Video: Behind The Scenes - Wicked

Hey guys, this is Austin, the director of the Creek Film, and we're here at the Creek Film headquarters, aka my office. Today you're going to get a behind the scenes look at the short film. I got way too serious. I got way too dramatic. You're going to get a behind the scenes look at the short film, Wicked.
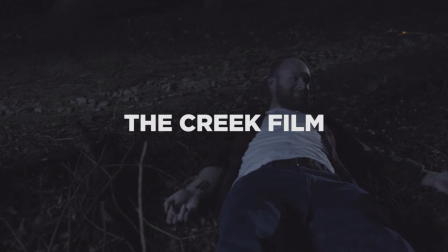(0:21) So how does it feel to be dead, Jeremy? I've been dead a lot of times. keep it right behind.
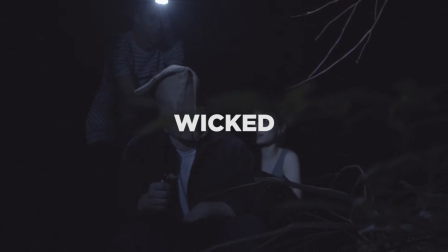(0:28) I'm about to put a bag over your head.
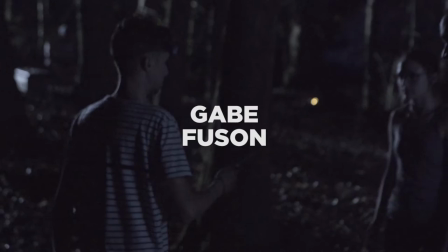(0:34) Over, kind of pull back, but don't kill him.
Back in the summer, I think it was June, one of our interns, Gabe Fusen,
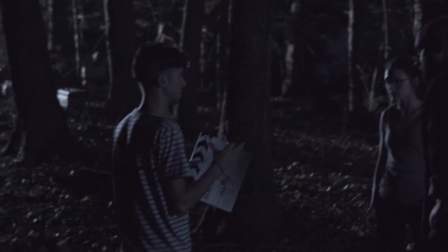(0:46)
he's been doing a lot of work for our student ministry up front. And so back in June, he came to us and basically said he had this idea for a bumper. Basically a short film that he wanted to do, and he wanted to direct it, and he had never directed before. He brought this idea to us, and it was for a series that was going to be called Wicked. The series was about like
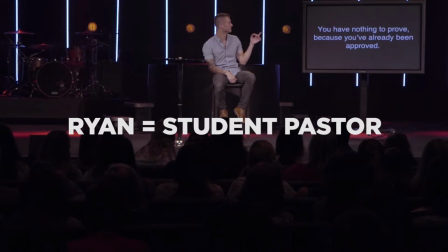(1:14)
different wicked people throughout the Bible. One of the people that Ryan talked about was Jezebel, and she was a beautiful person on the outside, but was actually very wicked on the inside. We told him, hey, go write a screenplay. Write this down so we can see what the story is and how you want to tell it.
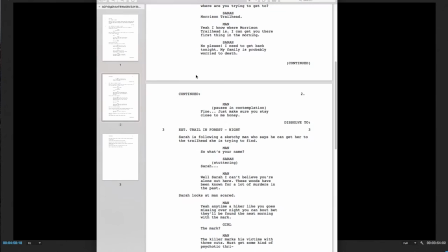(1:39)
And so he did that, he came back, and we went through, a few different versions of that screenplay. And we wanted to convey that same wickedness that was in Jezebel through this
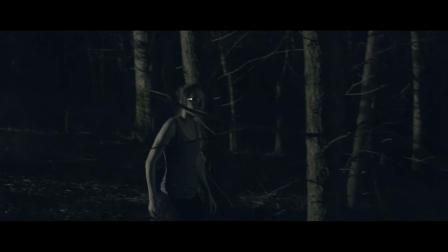(1:57)
very weak, petite, innocent-looking girl who was lost in the forest.
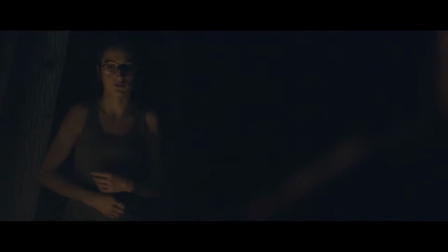(2:05)
We wanted to make her seem like there was no way she could ever hurt anybody, but actually in the end she was
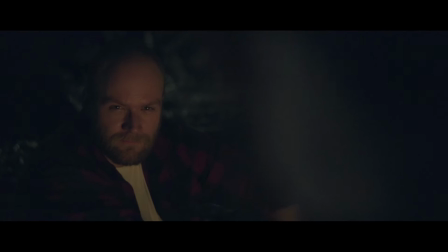(2:14)
the killer instead of the man who on the outside appeared to be a very sketchy, shady, not someone you would pick up on the side of the road type of looking man. So we got the screenplay nailed down, knew what we wanted to do, and then we turned Gabe loose to go find his talent, his actors.
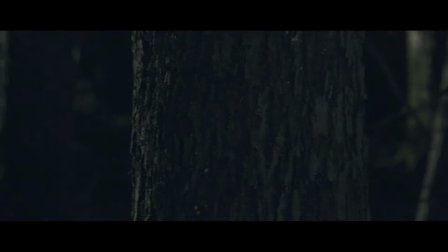(2:36)
Katie, the girl in it, that was her first time ever acting, and she did a phenomenal job, like better than I could have ever asked for or I ever expected out of whoever was going to do the part. And she honestly ended up being like a last second shot in the dark, like, well, we'll see how this goes.
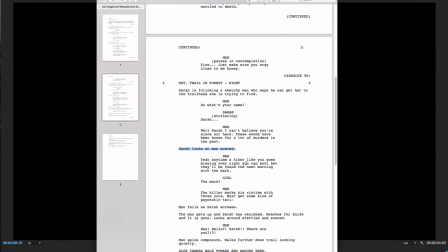(2:55)
You know, I hope to God it works out. We needed to be able to give this guy, who turns out to not be the creep that you think that he is, these three marks on his arm or somewhere on his body, to be able to communicate that this girl had been the killer all along. She had played this guy and murdered him and left her mark.
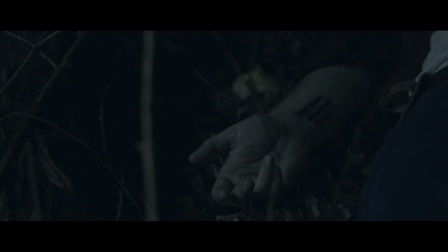(3:19)
And so we needed to be able to put these marks on this guy.
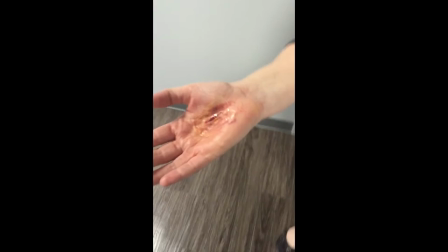(3:22)
And one of our producers, Courtney Sidwell, she basically took it upon herself to learn how to do it.
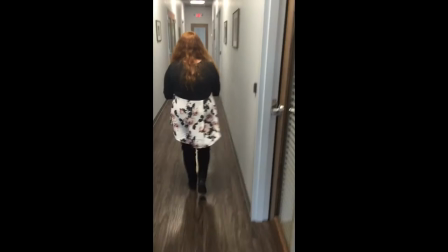(3:31)
And she watched some YouTube videos and read some stuff, and she ordered some different makeup stuff from Amazon.
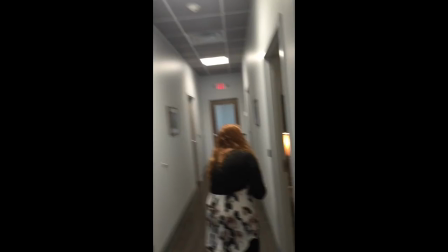(3:38)
And so for like a few weeks before the shoot, she was running around the office. She would come in to our offices and she would have looked like she had a cut on her arm.
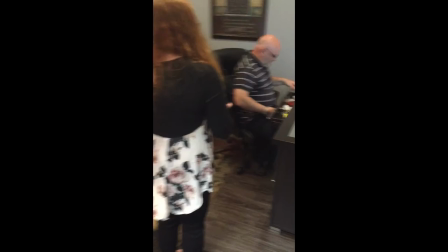(3:45) Did you put yourself? Oh, God.
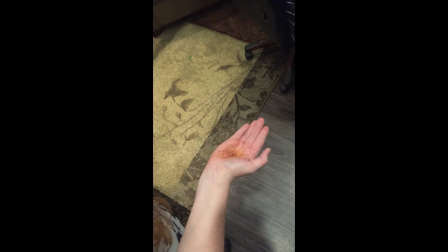(3:52) What'd you cut it on? Paint. Oh, you.
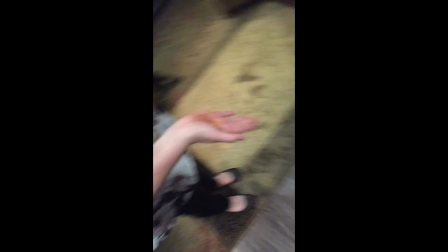(4:00) That was the test. That was the test to see if it was good. We have to put wounds for a shoot.
It works.